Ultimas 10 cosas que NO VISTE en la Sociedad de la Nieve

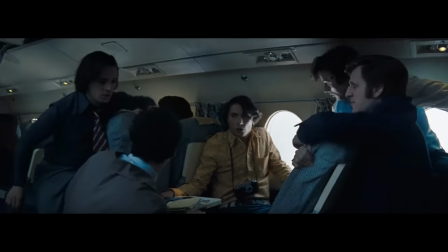Si no vemos a los pilotos,
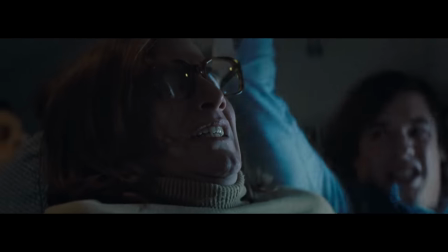solo nos quedamos con los jóvenes y así compartimos la angustia que ellos sintieron al ver el avión chocar sin información de lo que estaba pasando.
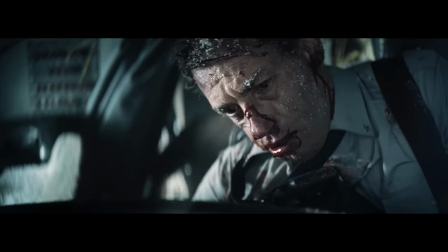En la película nos cuentan que los pilotos murieron poco después del accidente, fallecieron casi al instante.
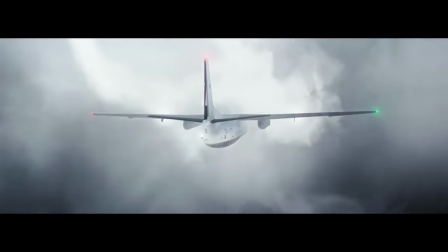Sin embargo, en la historia real todo fue un poco diferente. Uno de los pilotos sí sobrevivió al choque.
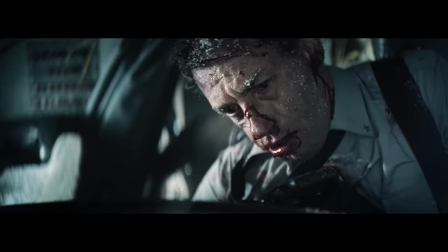Según los supervivientes, el copiloto quedó realmente lastimado y atrapado en su silla de avión.
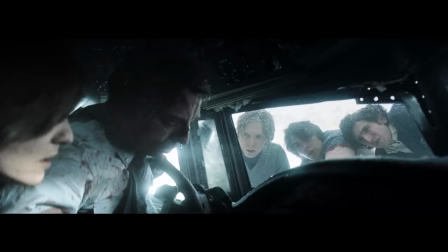El dolor era tan grande que les pidió a los chicos que le dispararan con un arma que había disponible.
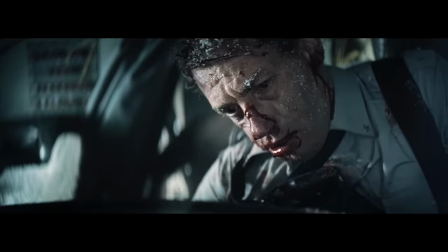Pero ellos no se atrevieron a cumplir este deseo. El copiloto terminaría muriendo al día siguiente del accidente, no como ocurre en la película que muere al instante.
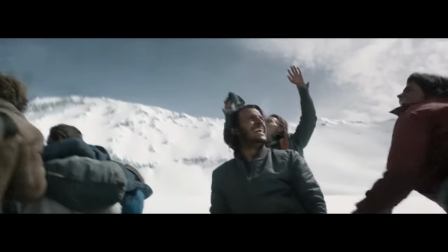Al final de la cinta podemos ver que los chicos son rescatados por helicópteros y ese mismo día termina su pesadilla en los Andes, pero en la vida real no pasó así.
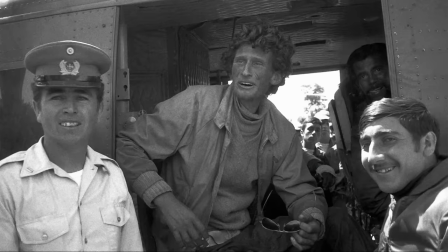Cuando por fin los rescatistas llegaron en helicóptero, solo pudieron llevarse a un pequeño grupo debido al peso límite de la aeronave.
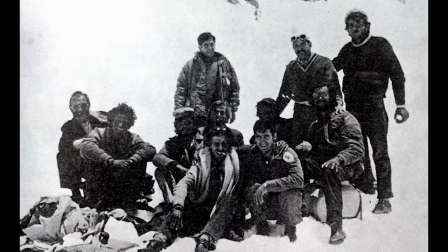El resto de chicos debió esperar otra noche más, pero acompañados por el equipo de rescate,
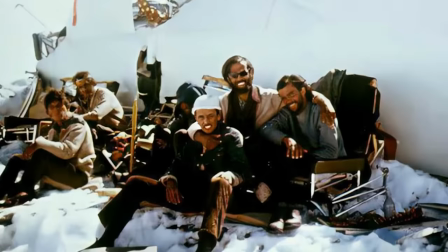esto fue algo incómodo para algunos rescatistas, ya que se dieron cuenta de que los chicos sobrevivieron comiendo carne humana.
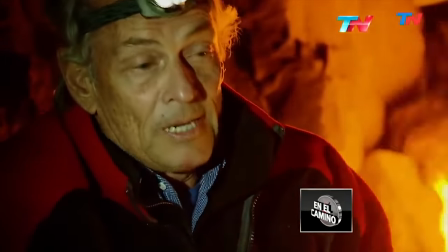Esto les causó cierto temor, así que prefirieron dormir en sus propias tiendas de campaña,
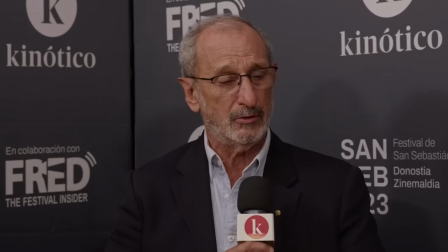aunque los chicos amablemente los invitaban al avión, que para entonces ya era como su casa.
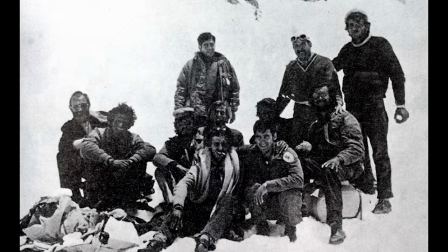Más avanzada la noche estos temores se disiparon y los rescatistas entraron al avión para compartir con los jóvenes.
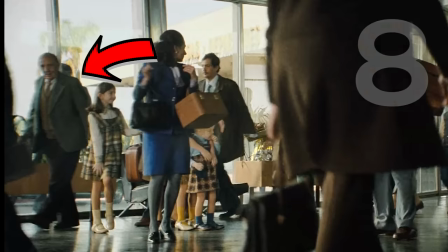En la escena del aeropuerto, por esta esquina podemos ver a un hombre muy particular.
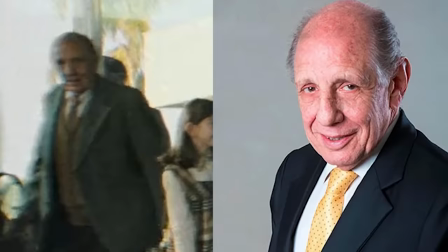Este caballero es Ramón Sabella, uno de los supervivientes del vuelo original, y aquí está haciendo un cameo.
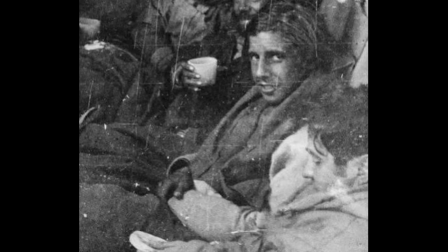En la época del accidente él tenía 21 años y actualmente es un empresario reconocido.
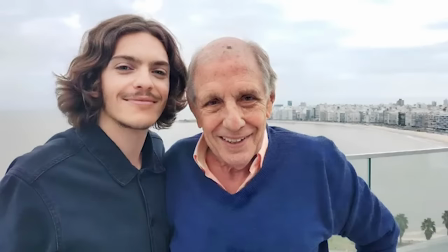En la película de la Sociedad de la Nieve, es interpretado por el joven actor Rocco Posca.
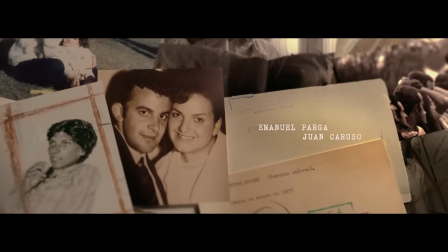En los créditos podemos ver los nombres de varios supervivientes que hicieron cameos en la película. En otros videos ya les he hablado de la mayoría, pero hay otros que por ahora están perdidos.
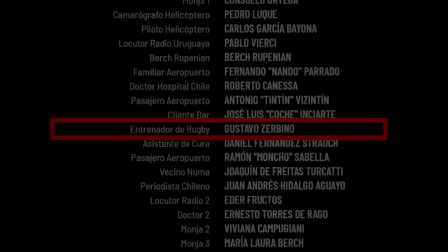Por ejemplo, aquí dice que Gustavo Servino apareció como un entrenador de rugby. Sin embargo, si buscas en las escenas de deporte, Servino nunca aparece.
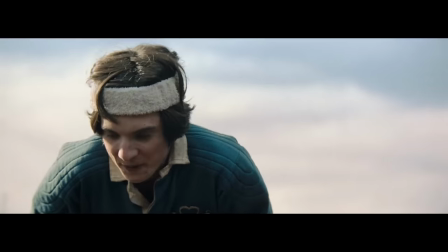Todo parece indicar que la Sociedad de la Nieve eliminó varias escenas en su corte final.
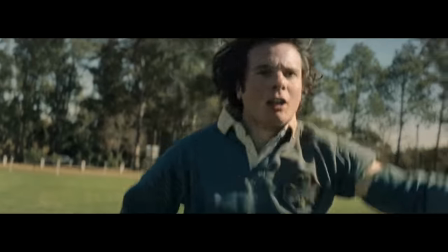Los fans tendremos que esperar a que publiquen una versión extendida Para ver el cameo de Gustavo Servino Para muchos la escena de la iglesia pudo parecer
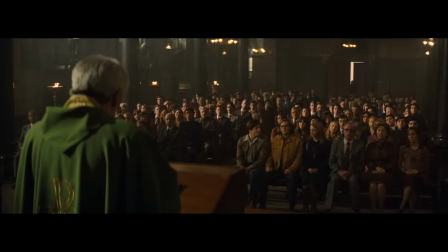simple relleno Pero en realidad esconde un simbolismo increíble de la película Si escuchamos el sermón del padre Nos daremos cuenta de que nos están contando la película
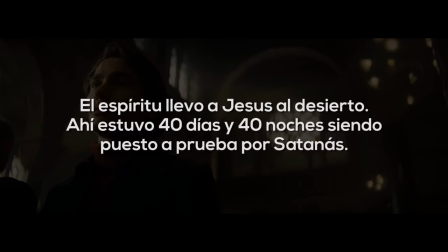con versículos de la Biblia El espíritu llevó a Jesús al desierto Allí estuvo durante 40 días y 40 noches Siendo puesto a prueba
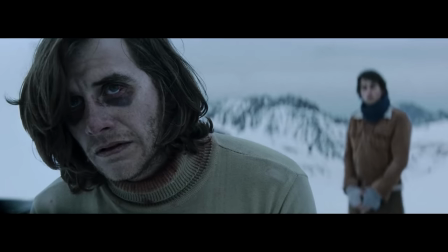por Satanás Este versículo se refiere a los jóvenes del accidente Hijos de Dios que
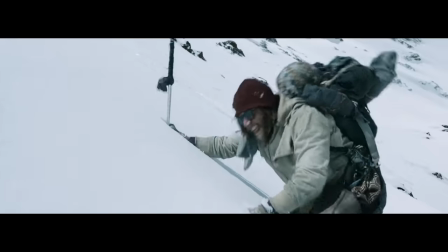terminaron semanas en el desierto helado Y fueron puestos a prueba por Satanás en este infierno
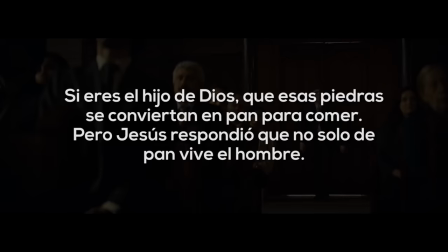Pero eso no es todo, el Padre continúa Si eres el Hijo de Dios, que esas piedras se conviertan en pan para comer Pero Jesús respondió, no solo de pan vive el hombre Y coman todos,
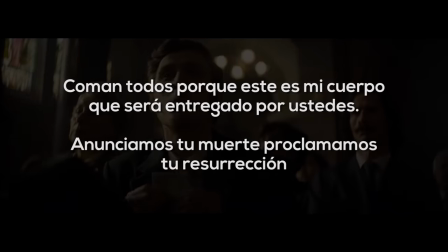porque este es mi cuerpo Para el humano, para el humano
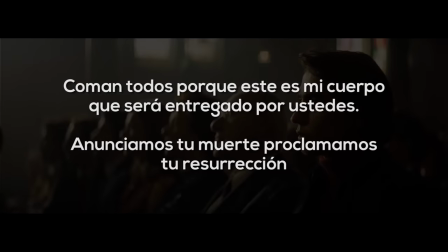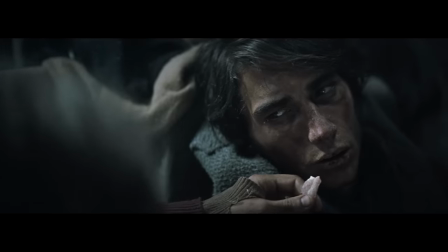Este versículo se refiere al hambre letal que sufrieron los chicos, literalmente ellos comían cualquier cosa,
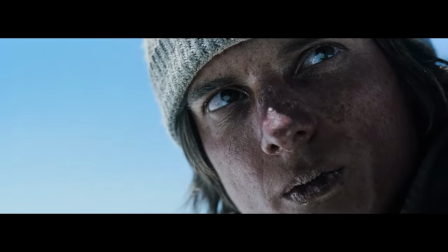como cuero o cigarrillos, lo que sea para llenar el estómago, pero esto fue inútil, al final solo pudieron sobrevivir,
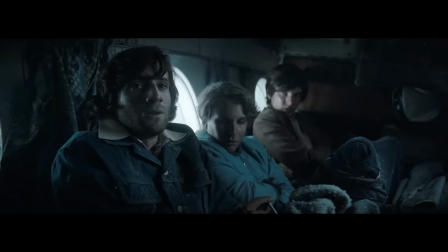gracias a que comieron los cuerpos de sus amigos.
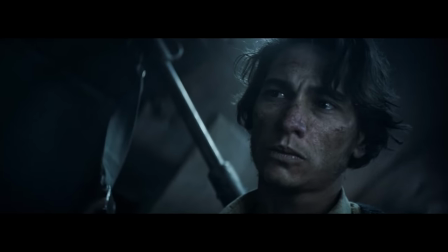El versículo compara el cuerpo de Jesús, que le da salvación a los cristianos, con los cuerpos de los chicos que dieron sus vidas para que sus amigos pudieran vivir.
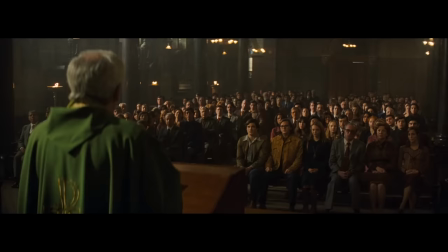Por último en la iglesia dicen la frase, anunciamos tu muerte, proclamamos tu resurrección.